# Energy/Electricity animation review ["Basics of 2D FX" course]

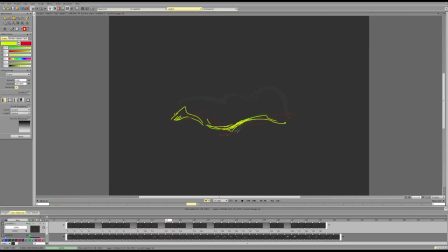857s
Here it stops. So suddenly.
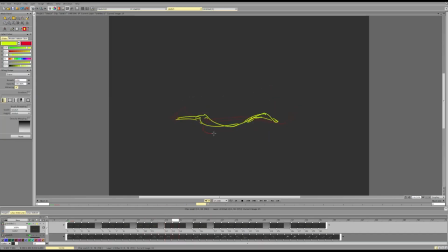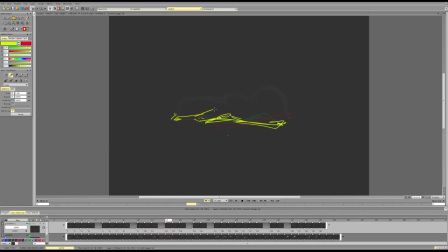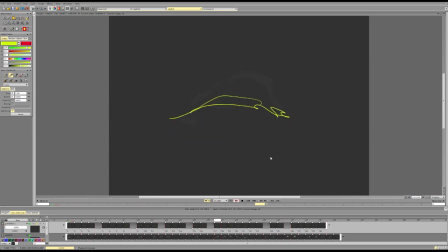Can honestly even skip this stream.
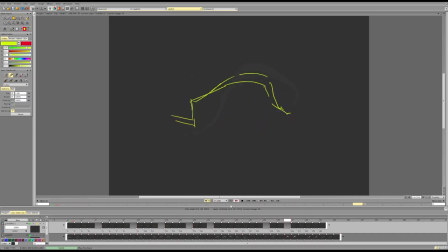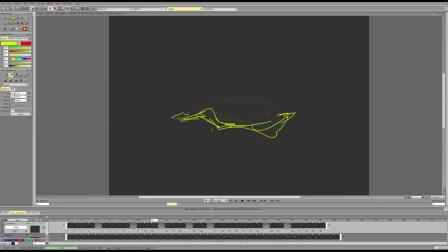So we can experiment with stuff and push it.
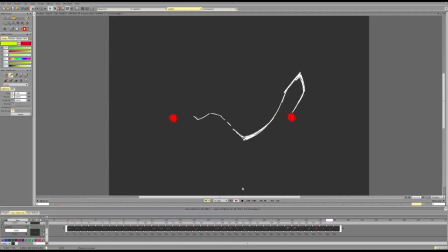948s
So it's last tag. And this can be pushed through like having like more calm stuff, more extreme stuff, calm stuff, extreme stuff, and pushing how calm and how extreme we can go.
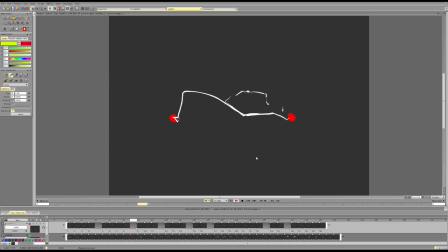971s
So I can, to match this, I can like do the calm stuff pretty calm, like really subtle charges that are more straight up, and then do extreme stuff more extreme, and then do slow and do fast.
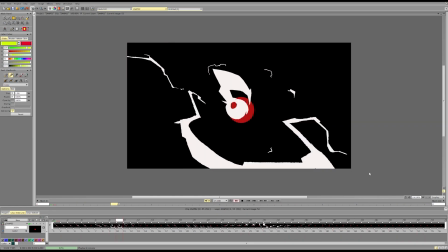988s
For this one, I think it has a cool timing.
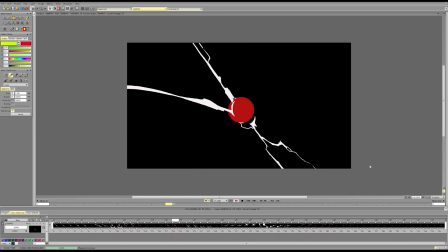991s
We can push that so that we separate some of the actions more clearly from each other. I think this is cool,
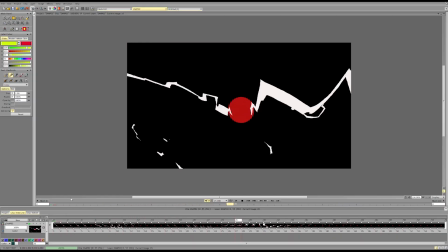1003s
but then everything starts blending together and it's like a barrage of everything at the same time.
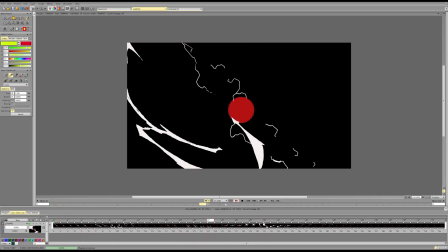1009s
So it would be cool to add more pauses.
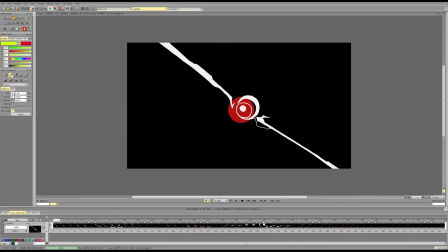1015s
So maybe it's a shot, a pause. So it's a shot, and this can be faster. And again, we can vary the intensity so everything doesn't
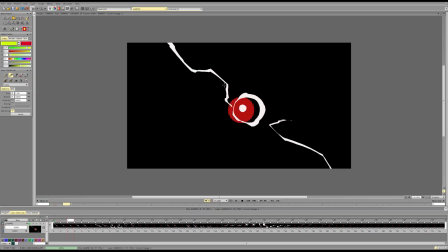1033s
like expand to the side and go outwards at the same intensity. Some stuff can go slow, some stuff can go fast. So we can push that and really push the slow and do the pause.
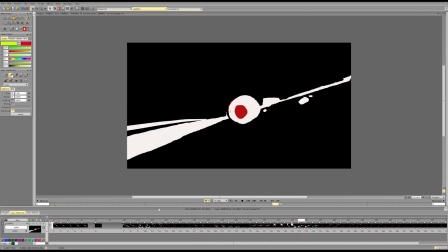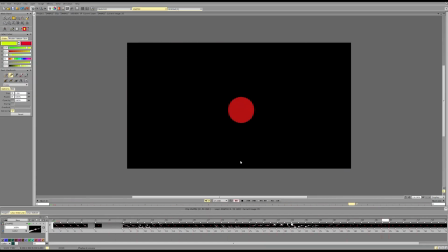1058s
So adding this pause will instantly focus our attention in anticipation for the motion. And then we can really do like big motion.
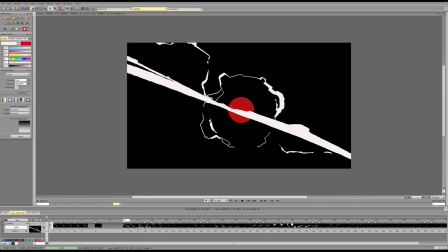1069s
Like, because we had a pause, we are already focused on it.
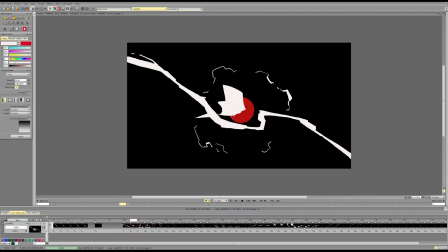1074s
We can actually like do something crazy. Can do big masses instead of like trying to do like the small stuff.
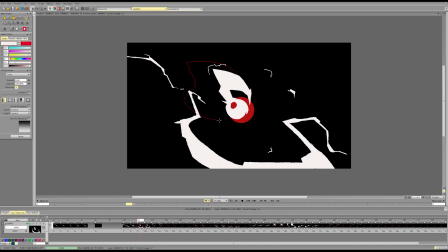1083s
We can like do big cool motion, big cool transition.
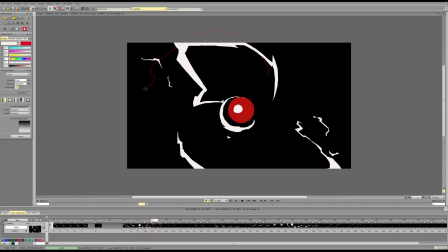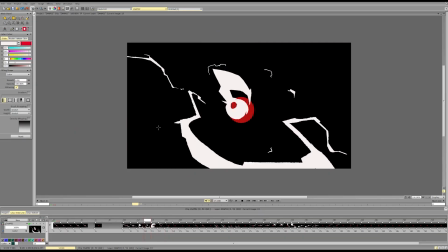1094s
And play it even bigger and create a cool like big silhouette.